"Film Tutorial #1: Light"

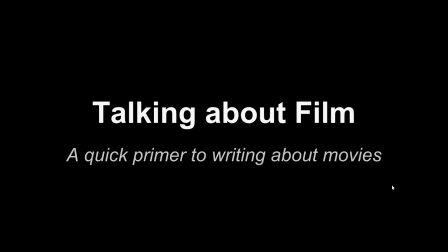0:00 Let's talk about film. This tutorial will help you begin to understand some basic concepts in the study of film and television. This discussion is designed for junior high students trying to compare written style to film style. I encourage you to take notes and apply these concepts to your viewing of film and television.
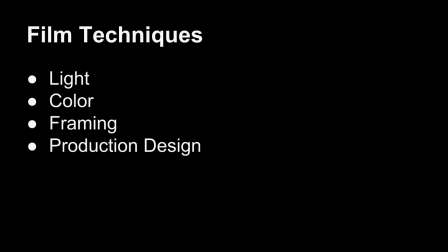0:20 These tutorials address four concepts, light, color, framing, and production design. Now, we will focus on light. Ready? Let's go.
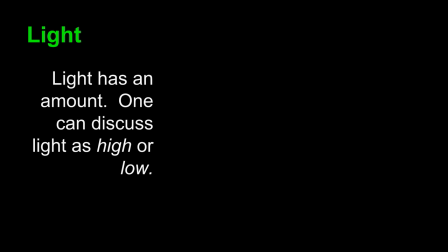0:31 The definition of light is fairly obvious. However, when you watch film and television, remember that light has an amount. So one can discuss light as high or low. We can think about very technical terms to describe light, but at a basic level,
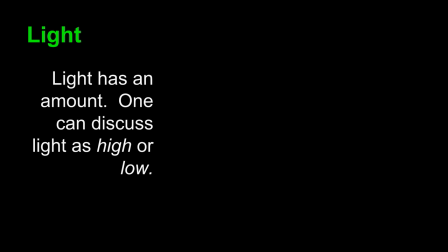0:47 let's just consider the amount of light high or low, with of course levels in between. You can consider the amount of shining light or shadows in a scene.
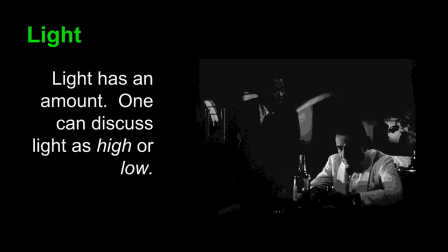0:58 Look at this shot from Casablanca. You can tell that it contains low light.
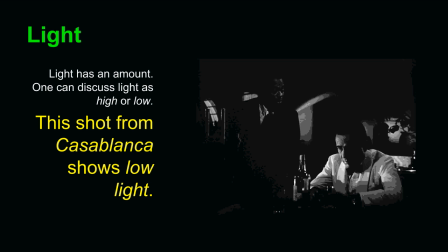1:05 Many shadows fill the shot. Shadows even cast themselves on characters' faces.
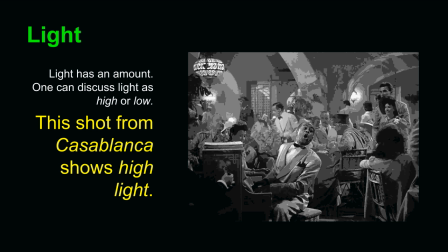1:11 The light is sparse. In contrast, this shot also from Casablanca shows a high amount of light. Light pepper the scene, and throughout you can see just about everything that is going on within the frame.
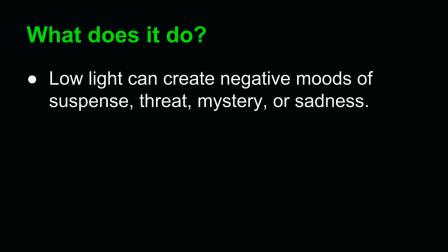1:29 So what does light do? Well, low light can create negative moods of suspense, threat, mystery, or sadness. That shot we saw previously from Casablanca was a low moment for a character, a moment of despondency, tragedy, and depression.
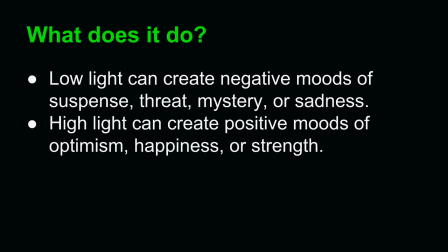1:49 Highlight can create positive moods of optimism, happiness, or strength. The other shot from Casablanca showed a moment of joy, a moment of happiness, within a restaurant and bar. How do you know what it does, though? Well, there's one and only one principle to remember.
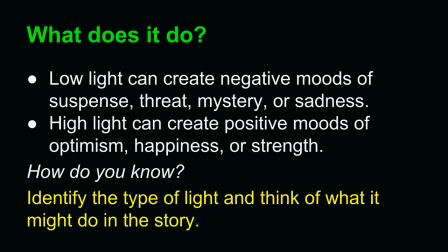2:09 You should identify the type of light and think of what it might do in the story. Understanding the low light in that first shot of Casablanca depends on understanding what's going on in the story. You must know what's going on with the character to understand what that low light means.
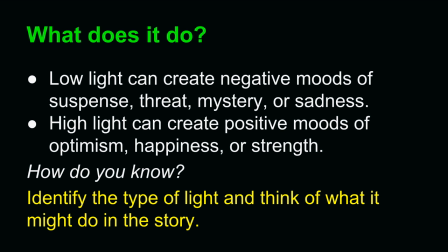2:26 On the other hand, you also must understand what's going on in that setting of the restaurant with the high lighting. Understanding what's going on in the story and linking that to the amount of light in the scene can help you understand how a filmmaker's style emerges.
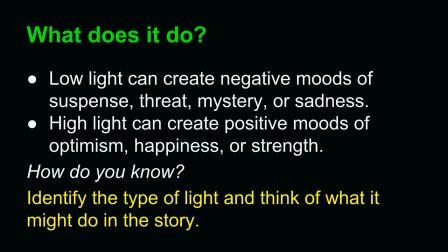2:43 What is the low light doing? What is the high light doing? Consider the story and consider the technique.
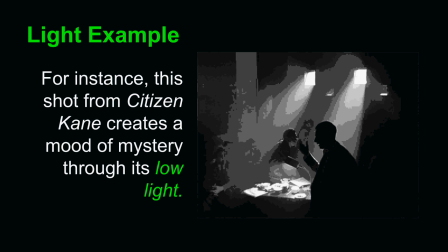2:51 Here's another example. This comes from Citizen Kane. This shot from Citizen Kane creates a mood of mystery through its low light. These characters are never clearly identified. You don't understand who they are, and they are dealing with a mystery.
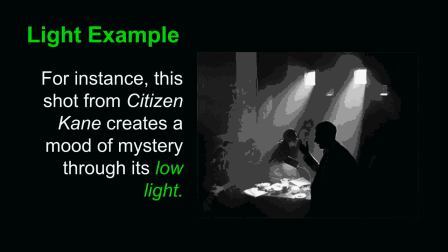3:08 The low lighting, used by Orson Welles, the director, emphasizes that mystery.
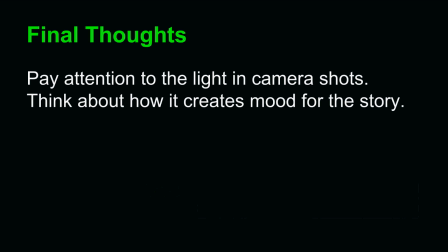3:15 Here are some final thoughts. Pay attention to the light in camera shots, and think about how it creates a mood for the story. If you think about light when you're watching a shot and you think about the story, the connections should be pretty obvious.
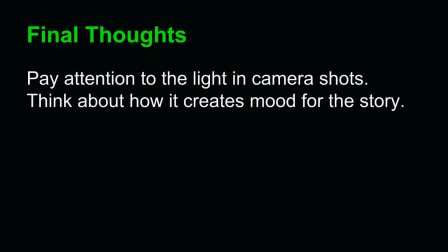3:30 That's all for now. Do not forget to think about these concepts as you watch your next movie or TV show. You'll be cinematically literate in no time.